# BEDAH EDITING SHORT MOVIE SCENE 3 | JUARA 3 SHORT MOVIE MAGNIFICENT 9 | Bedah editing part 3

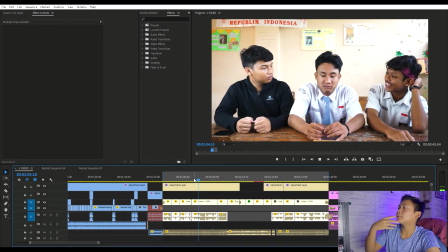Yang mampus tuh Pas mo Intinya pas si aktornya ngomong Ya itulah audionya oke Kemudian untuk di bagian bawahnya Ini adalah
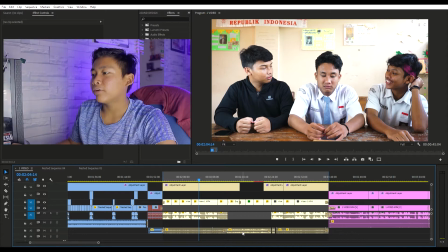back sound dan sound effect Sound effectnya gue kasih Keributan kelas Untuk ini
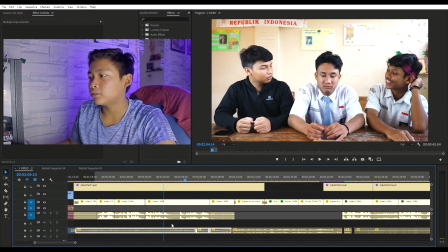adalah sound effect ya Sound effect dari keributan kelas Kalian kalau misalnya
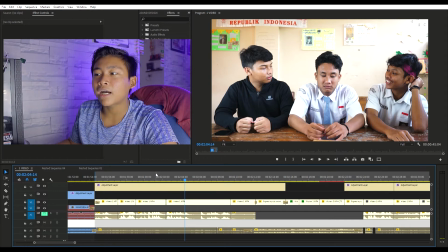Audio utamanya gue diemin Kalian bakal denger suara keributan kelas nih Tuh
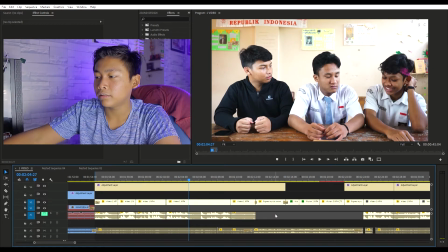Kedengeran gak men? Tuh
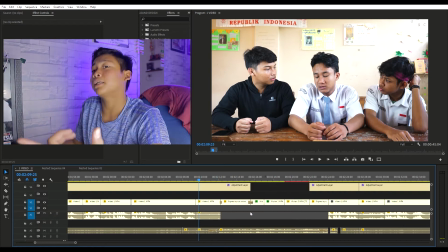Jadi itu adalah sound design Kita mendesain seolah-olah emang bener-bener di kelas Padahal ini gue syutingnya pas lagi liburan men Oke lanjut
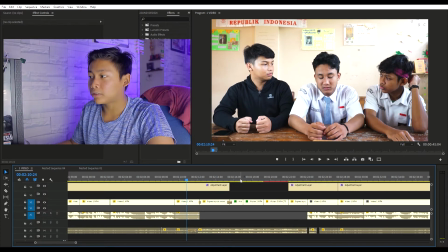Nah disini ini adalah back sound Karena kan dia citanya kan Si toko utama atau si Ayub Si Iqbal ini Dia tuh kan melihat pandangan pertamanya Atau cewek yang dia suka Jadi kita kasih back sound ini
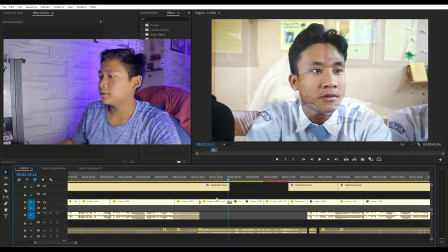Ini sebenernya gak patah-patah ya Cuma gara-gara kuning aja disini Maksudnya detail lainnya kuning Ininya yang kuning nih,
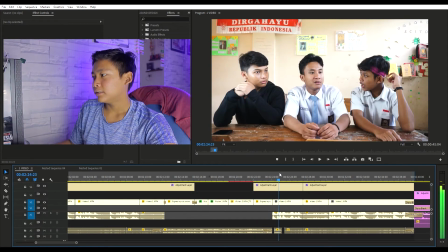ininya yang kuning Bukan idol aku ini Sampai sini Nah disini kita karena dia Udah
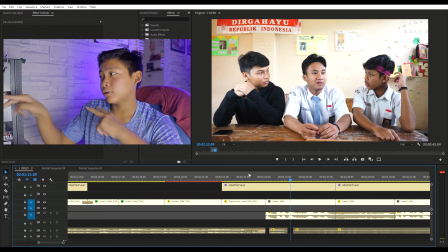Ketika dia lagi fokus-fokusnya ini Pacara kan fokus-fokusnya mandangin Cewe yang dia suka, tiba-tiba dikagetin Makanya gue kasih sound effect Kasih terusnya kalo masalah
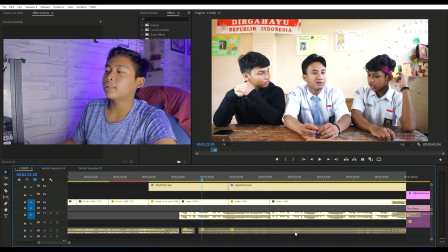Nah kemudian Lanjut lagi ke sound effect, sound design kelas Kelas yang 2,
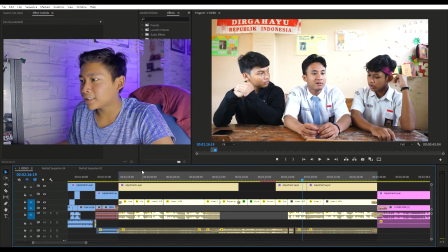ada bunyi nolak lagi di kelas Sekarang kita bahas secara teknisnya ya Secara teknis, jadi ini adalah Ini kenapa?
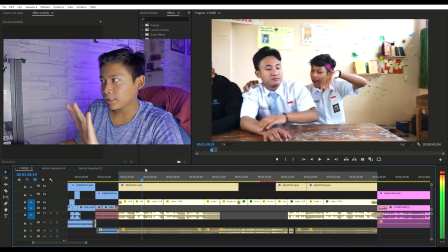Pertama kan pending ya Dari stand, pending Itu abis itu stay kameranya Itu kita pakai tripod,
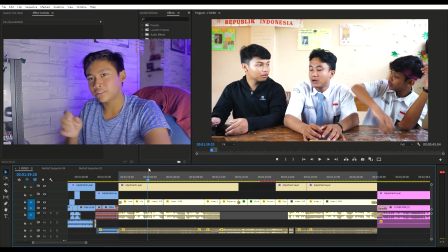takar Ravid 283 jadi dia mulus Dan untuk merekamnya kita pakai Sony A6000 A6000? Terus untuk softboxnya kita pakai dua Pertama dari sini nih,
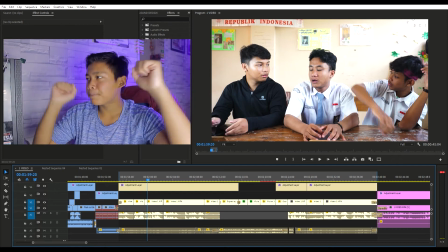dari sini satu Tuh abis dari sini satu, gini jadinya, untuk software, untuk pencayaan.
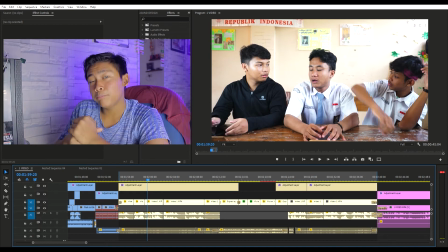Terus audio, kita pakai micboy-nya BY-MM1 dengan bumpol, kemudian direkam menggunakan Sony PX apa gitu, yang bener-bener ini, tuh, itu.
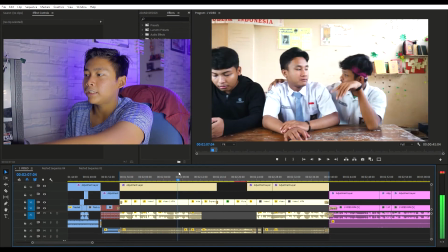Itu untuk ini ya, ini dari sini sampai sini, kemudian untuk di sini, ini sama,
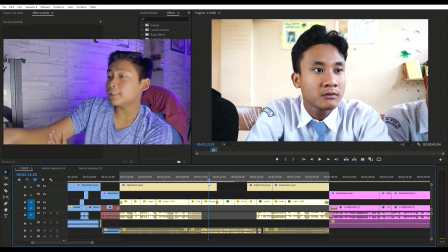ini kita orang pakai, untuk teknis di sini, ini kameranya dimajuin, terus dia doliinnya pakai digital, maksudnya pakai di-editing. ini kalian lihat di sini nih ada keyframe,
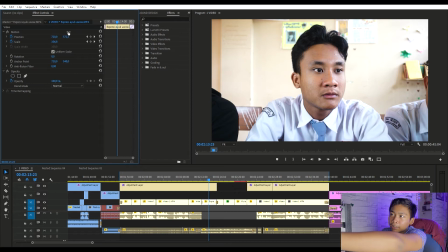mana? ini kalian lihat di bagian dininya nih scale-nya nih itu kan dia gerak,
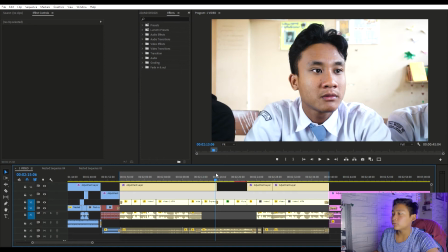jadi itu ngidolinnya dari editing itu ini juga sama menggunakan satu kamera
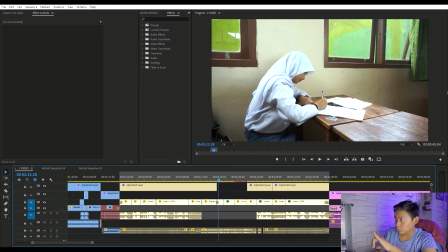dengan report kemudian lightingnya di sini satu untuk ngidupin bagian sini kemudian lightingnya di sini satu untuk biar di backlightnya nggak begitu gelap dan nggak hard shadow lah hard shadow walaupun ini juga masih ada hard shadow kan di bagian sini Oke lanjut, nah di bagian sini kita cuma pakai satu, oh gue ada bikin disini nih, biar disini tuh ini tuh, kalian lihat sendiri kalau misalnya simple aja gitu kan,
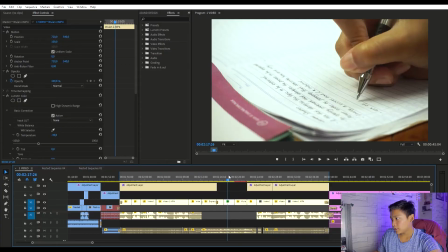pakai satu lighting kalau nggak salah ya bener nggak sih, pokoknya ini sama, cuma satu muka doang,
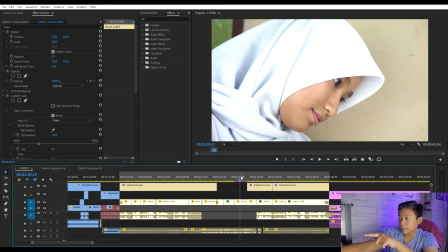lightingnya ada dua, ini nggak pakai audio ya by the way, makanya disini nggak ada audionya, lightingnya dua pertama dari bawah sini, kemudian dari atasnya gitu, so ya, that's all. Kalo ini masih sama kian tadi dan Weh Don't Oke jadi cukup kita coba pada video kali ini Semoga beda editing scene ketiga ini bermanfaat Kayak gitu aja Bagi kalian yang suka silahkan di like dan di subscribe channel ini Please Gak usah please deh Menurut kalian aja dah Oke ya thank you very much And saya mau mohon Vika Yorva jadi pamit Jangan lupa ini